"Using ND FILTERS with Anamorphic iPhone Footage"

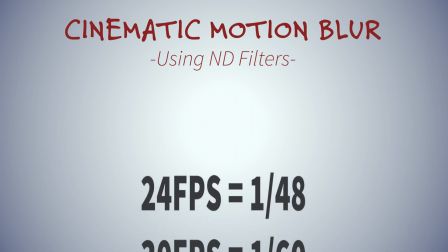72s
Whatever frame rate you shoot, you double that to get the shutter speed for ideal looking motion blur.
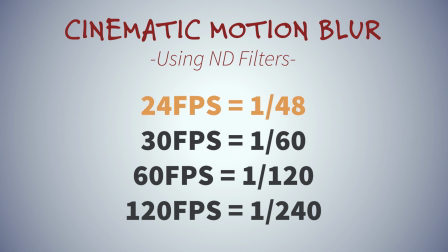78s
So when shooting a movie at 24 frames per second you would typically want a 1.48 shutter speed and this is where using ND filters comes into play.
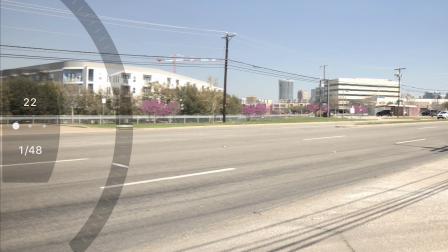87s
Add ND to control exposure and bring down the shutter speed in bright conditions or as needed.
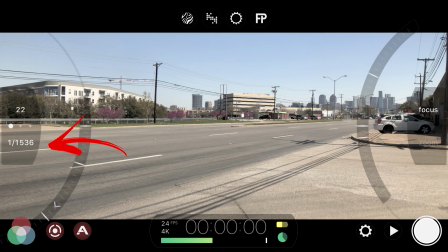96s
This first shot is without ND and you can tell because the shutter is very very fast.
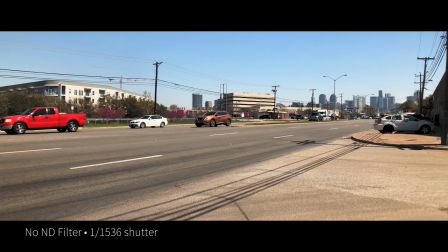105s
You'll notice some staccato movement in the cars passing and then the turning vehicles as well.
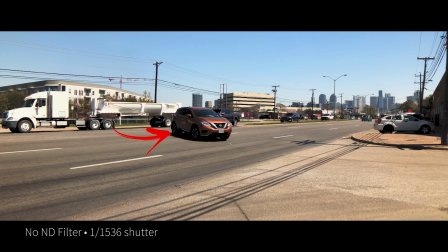111s
You're just getting each precise frame and so it makes it mildly stutter.
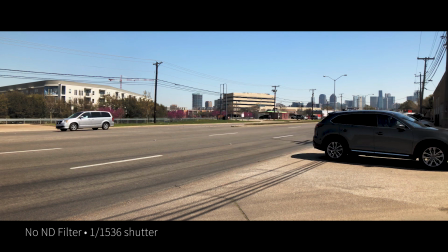119s
When neutral density filters are added it just makes the motion blur smoother, more cinematic.
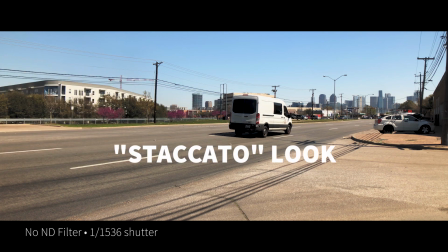126s
You really see it in that van going by.
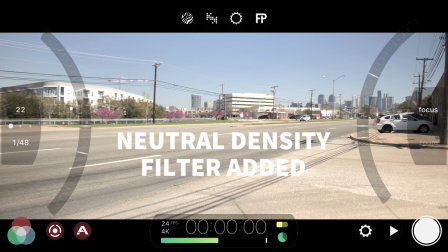132s
Now this shot has ND added to the Moondog labs anamorphic adapter and so we got it down to a 148 shutter which is a normal shutter speed for this frame rate
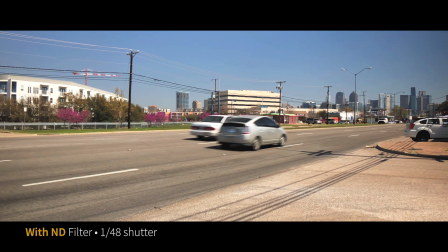142s
and thus the car's passing looks smoother now there's always a little bit of 24 frames per second jetter that's normal but the motion blur is a different animal and it just makes it more cinematic shooting
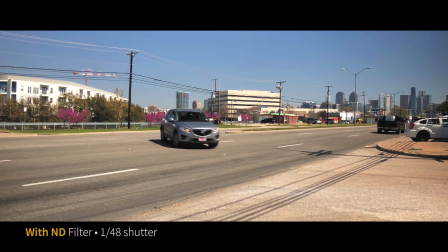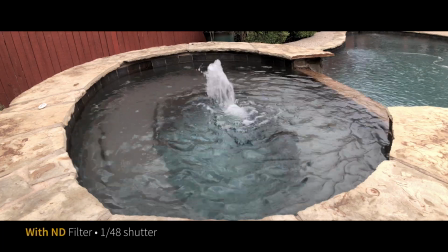168s
moving water you can really see motion blur Here the ND is added and you've got the nice blur on the water.
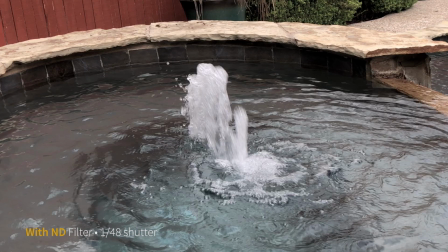177s
By the way, we shot 4K and zoomed in to 100% within a 1080 timeline to see this shot.
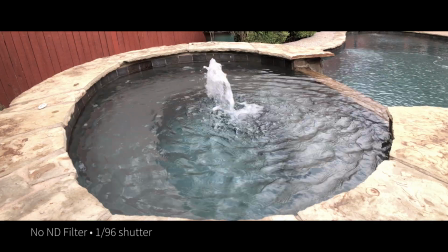184s
Second example here, we're at 196 shutter. There is some blur, it's not too bad, but you're starting to see the water droplets.
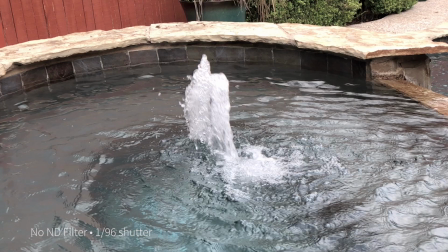193s
It was overcast and so this is still without ND.
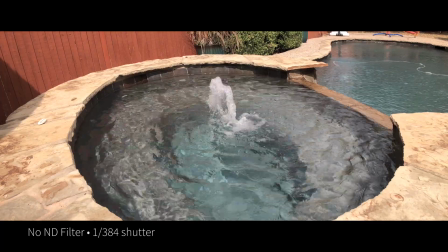199s
Now the light changed, the sun came out and the shutter changed. So this is 1 over 384, and you're really starting to see each droplet here.
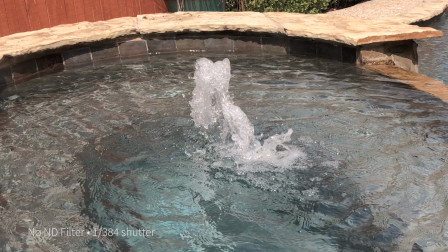207s
No motion blur really whatsoever. Now in still photography, sometimes a high shutter speed is great.
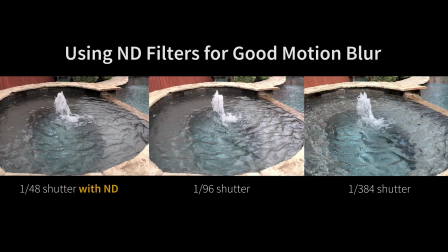214s
You can capture something in the moment. You can capture that drop. But in video, typically speaking, want the blur.
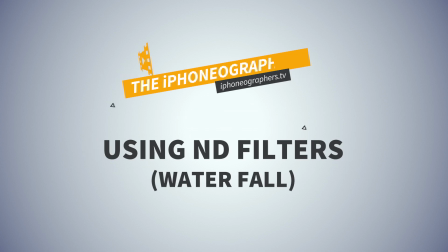220s
It just looks more like a movie. It looks more dreamy, more cinematic. The first ND filter we showed was a 1.2.
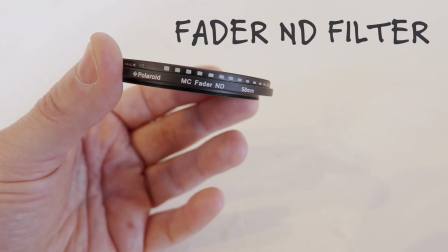229s
This ND filter is a fader ND, sometimes called a variable ND.
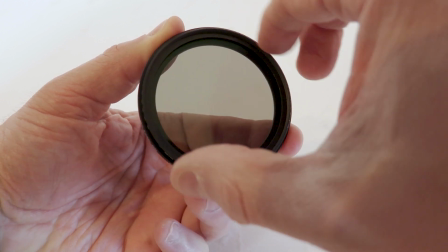234s
You can dial in the amount of neutral density to affect the exposure.
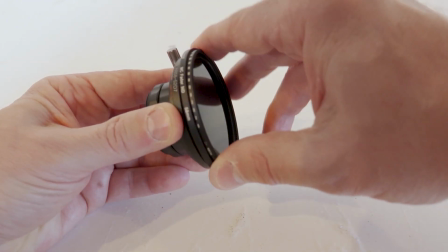241s
Now there are pluses and minuses using this, the pluses being that you don't have to change out filters.
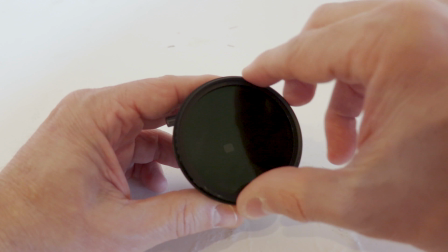246s
The minuses are sometimes you can get color shifts and or vignetting, but the ease of use usually outweighs any of the negatives.
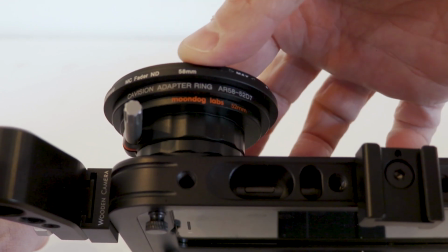258s
Adding one of these to your rig is really nice and gives you a lot more control.
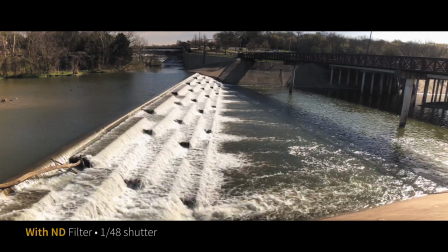264s
Shooting more water here and with the ND filter at 148. You get the nice blur of the water.
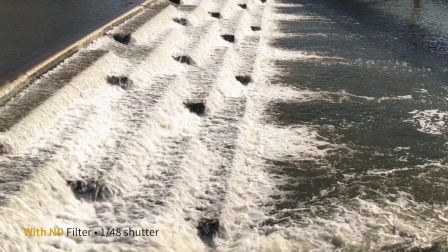272s
Again we pushed in here 4k in a 1080 sequence.
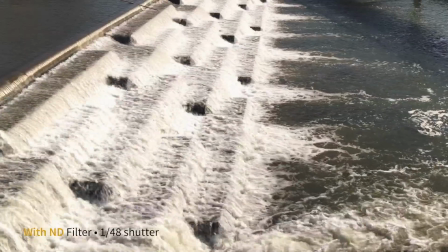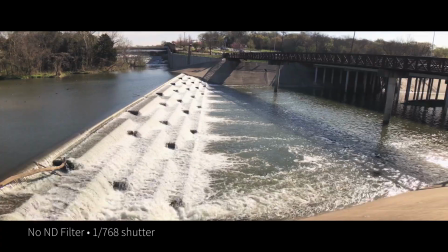280s
And here is with no ND filter. 1 over 768. Really high shutter.
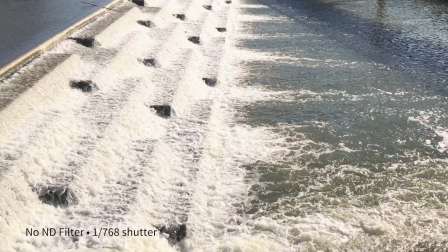286s
You're seeing all the water droplets. Not necessarily a bad look, just not a cinematic typically speaking.
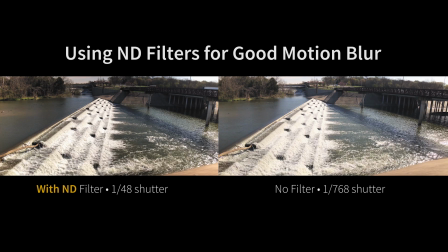297s
The 148 shutter just has that movie look, the more dreamy cinematic look.
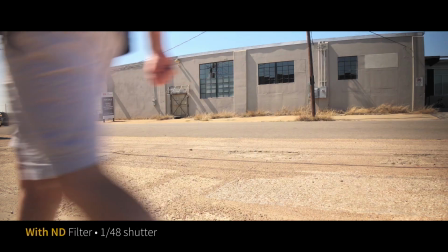307s
And one more quick example here, side-to-side motion is where you can really tell the most with blur.